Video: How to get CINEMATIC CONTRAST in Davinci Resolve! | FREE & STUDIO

How's it going, everybody? It's Aparicio, and today what I'm going to be showing you is how to get cinematic contrast in DaVinci Resolve. A lot of this can be personal taste.
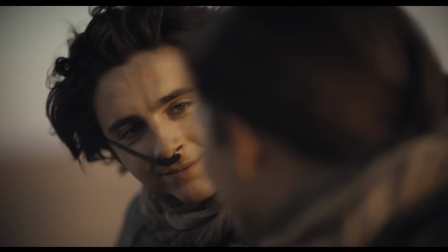9s
So a lot of things today are obviously shot on digital, so a lot of times they obviously like to grade and keep the highest dynamic range possible.
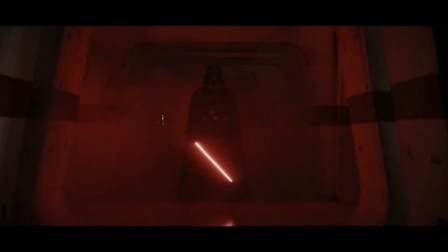17s
They want to keep high dynamic range, and they want to keep details in the shadows and in the highlights. That's pretty much what we're going to be going over today. And also, sorry about my voice. I am a little under the weather.
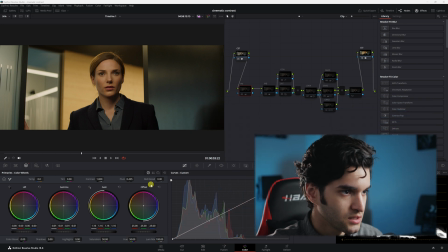28s
So anyway, so this is the shot I have,
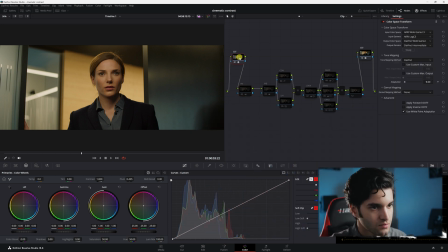32s
and I have a grade that I already did, and I did two CSTs. This is for an Arri Alexa Mini, and I started with primaries. All right, so I just used my lift gamma and gain, and I just kind of opened up the image to work with.
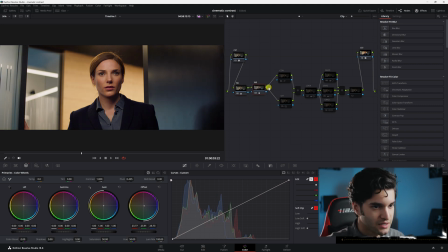48s
And then we have the white balance, and I brought it back to something a little more of a normal feel because it was a little green. And then next is where I have my contrast and saturation. I have it in a parallel kind of node structure, and I just did it so I could separate them.
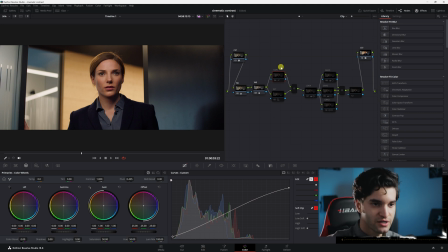67s
I usually have a node where it's like contrast slash saturation, but I just wanted to separate it here to make it easier. So we have contrast and we have saturation, and they're blended together. So that's why I did it. Let's see what we did with the contrast. Okay, so I'm obviously gonna pan in here.
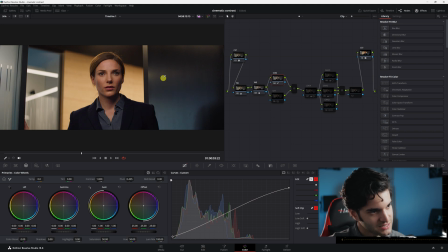87s
It's super subtle, but it just makes it the roll off feel a lot better on the whole entire picture. And then I adjusted the saturation. It was looking a little dull. So I reset both of these, and let's just go through it again.
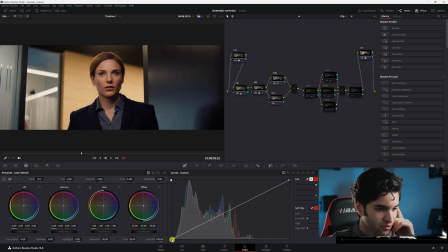102s
Yeah, obviously you see how you have these two points here down by the shadows, and there's another point up by the highlights, right?
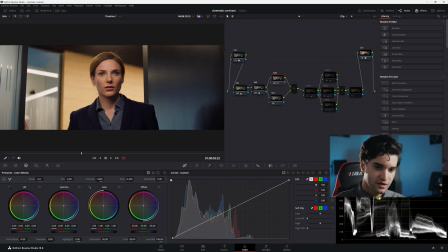110s
And then make sure you have your scopes open. I have my waveform open, and I'm just seeing if I'm clipping anything. So we want to keep high dynamic range. We don't want to clip any highlights, obviously. These highlights are looking pretty good. You see the top here, the highest highs.
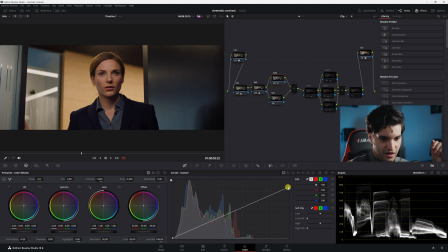126s
We're going to bring it down till about the highest is at 896. That's where I like to put it anyway. And then come down here, and you're just gonna, you don't have to bring the shadow one as up as much. You just bring it up maybe to around almost midway between 128 and 0.
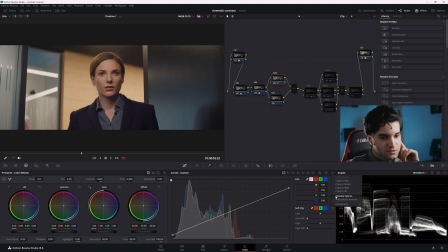146s
And then you're gonna come right here, click this editable splines, click it. And now when we go to click our points again, there will be another point that pops up right here. And this is kind of where the magic comes in with the contrast. So you can see our image is looking pretty stale after what we just did.
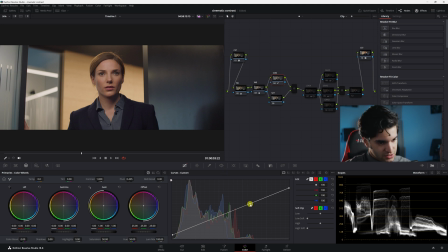165s
So what you can do is go here, and it's still restricting the highest highs, the highest highlights from going any further than this point. But we are raising everything else right up to that point so we can get a natural look with the highlights.
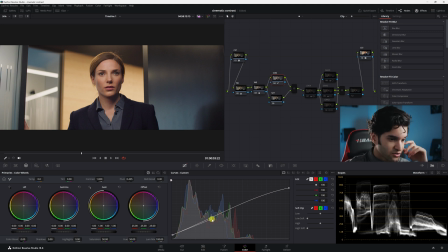184s
We don't want it to be too grayed out. And then we're going to come down here to our shadows, and then this is where it starts to kind of come all together.
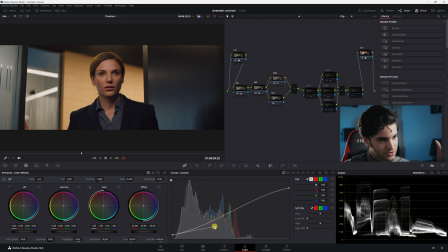191s
And then we bring that down as well. And you can go pretty low with this because we're not clipping anything. I'm gonna pull this in. Obviously, the longer these points are, the more into the midtones you're gonna be grabbing. That can make everything look a little too dull, so you wanna keep it kinda short. Okay, I'm gonna come back here.
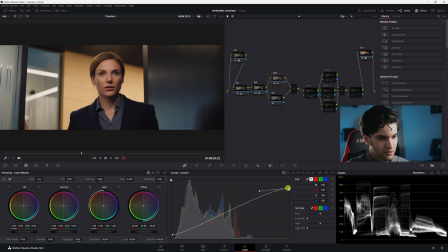210s
I'm gonna bring this one a little closer, and I'll go right there. This should be subtle, all right? You don't want this to be super dramatic. The magic is in the subtlety, so let's see what we did.
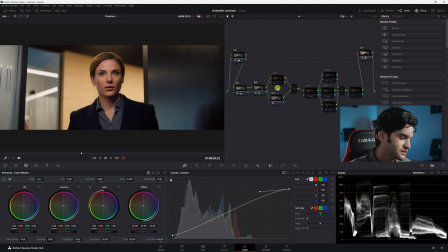226s
We just made everything a lot smoother and just more of that cinematic feel that I see a lot today in movies and TV. And I can even bring these up a little bit if it's looking a little too dull.
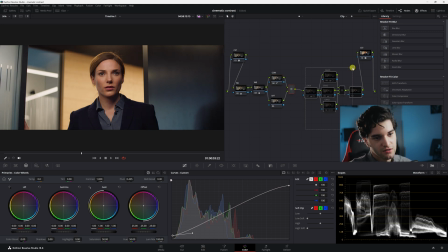240s
And then with the rest of the grade, I just added a look and some gradient, as you can see.